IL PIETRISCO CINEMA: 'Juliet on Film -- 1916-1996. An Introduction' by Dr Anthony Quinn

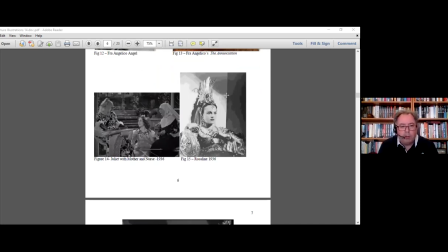Now figure 14 is, this is the part in the play where marriage is proposed to Juliet from her mother and Dinoosh. This film set the tone of how this scene had been played virtually in every film and most stage productions ever since.
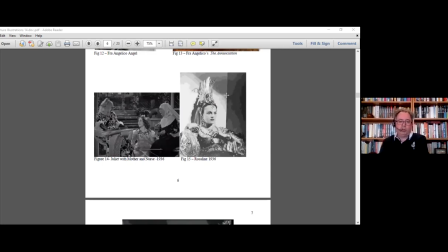It's played purely for laughs because the nush is coarse, the nush is stupid, she says daft things and she overacts. The overacting comes from this scene. This was Edna May, all of her character actors, the one on the right, and she was told,
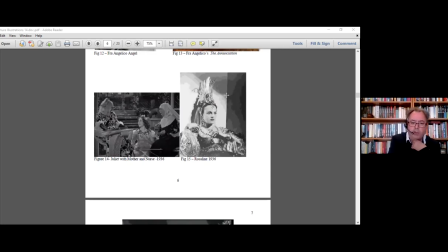because there are a lot of comedy actors in the Midsummer Night's Dream and because there's a tragedy, they were told, try and jolly this up, try and make it as funny as you can, where you can. And they ruined this scene. this is a hugely important scene. In the scene in Shakespeare's play you have the three ages of women in Shakespeare's time.
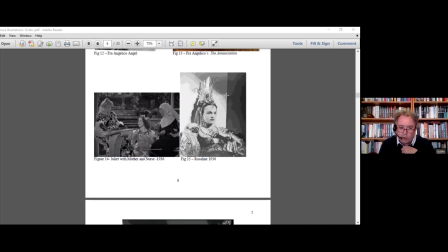Young, middle-aged and old. Juliet's young, her mother's middle-aged, the nurse is old. This is why she says confusing things because she's old. There's further references in the play about her size, about her lack of teeth, about her being old.
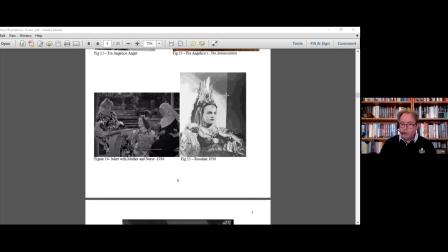So you've got the three ages of women in Shakespeare's time but you also have crucially the three stages of a woman's life in Shakespeare's time. Maiden, wife and widow. This is the path that Juliet's life is expected to follow and it's all going well.
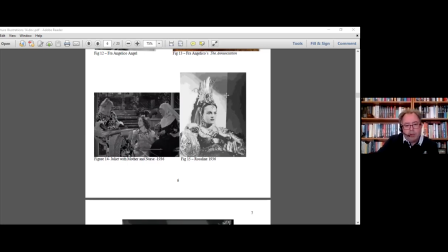At this point marriage is proposed to Paris, who's a very good catch, everyone's happy. Everything seems to be going according to plan until she meets Juliet, until she meets Romeo, when life goes off the rails.
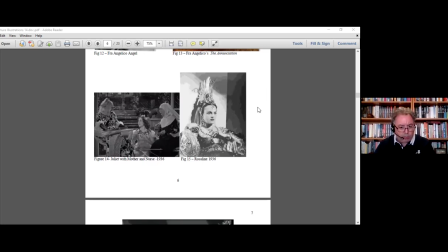So that's what happens there. So, figure 15, there's a brilliant picture on the reds, is the character of Rosaline in the 1936 film. I always think she's wandered off the set from Flash Gordon, that brilliant head game.
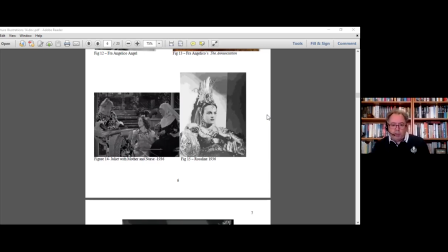Rosaline does not appear in Shakespeare's play. she's mentioned she's referred to but she does not appear Rosaline appeared in the two silent versions and she appears in this film and she appears in the 1954 version and the 1968 version
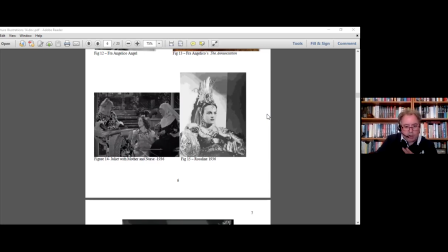which we'll come to later on this is quite interesting because a little bit
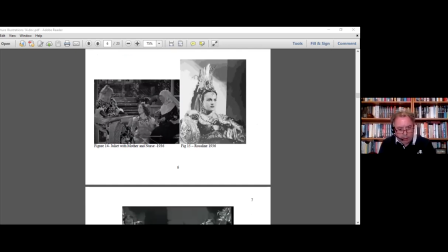of history with this particular actress uh this actress is her name is where is i've got it here Catherine DeMille. Now, she was the adopted daughter of Cecil B. DeMille.
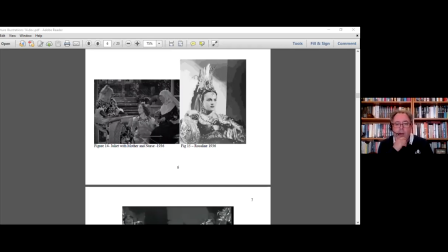And she later went on and married Hollywood star Anthony Quinn. No relation. And by coincidence, the big dance sequence in this film, 1936, Romeo and Juliet,
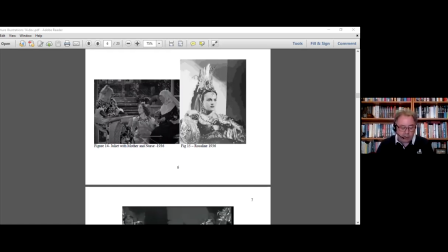was choreographed by her cousin, Agnes DeMille, who was the daughter of William C. DeMille. So there's a lot of family connections there.
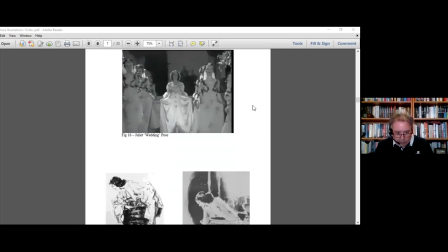The dance sequence which you can see here in figure 16 is absolutely lavish. It lasts about 14 minutes and when you look at it just now it looks faintly ridiculous but
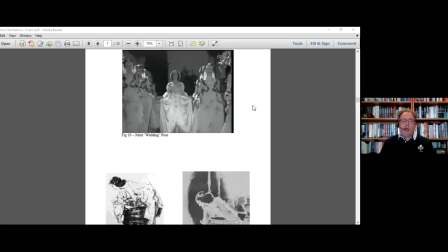the whole thing is done purely to accentuate Norma Shearer as the top Hollywood star. She has all these handmaidens around as you can see, they circle her, she dances through the middle they kneel before her they praise her the dresses were all designed
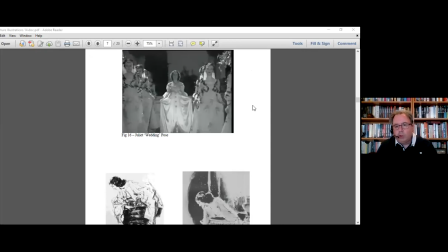so that Norma Kutensheer was quite short that no one looked taller than her with the shape of the dress but also the thing has been it's referred to, it looks like a marriage scene she's in white,
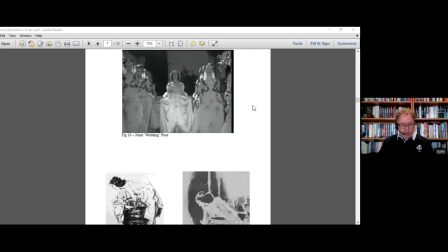there's all these handmaids as bridesmaids and the whole thing is done as if a running theme throughout the film The Virgin Mary, Bride of Christ, this is another subtle version to it, and another way to keep the purity angle pushed towards the former.
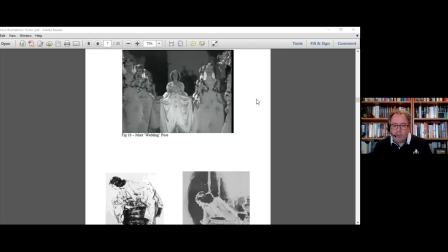Everything's chaste, everything's fine. From that, as we can see, figures 17 and 18.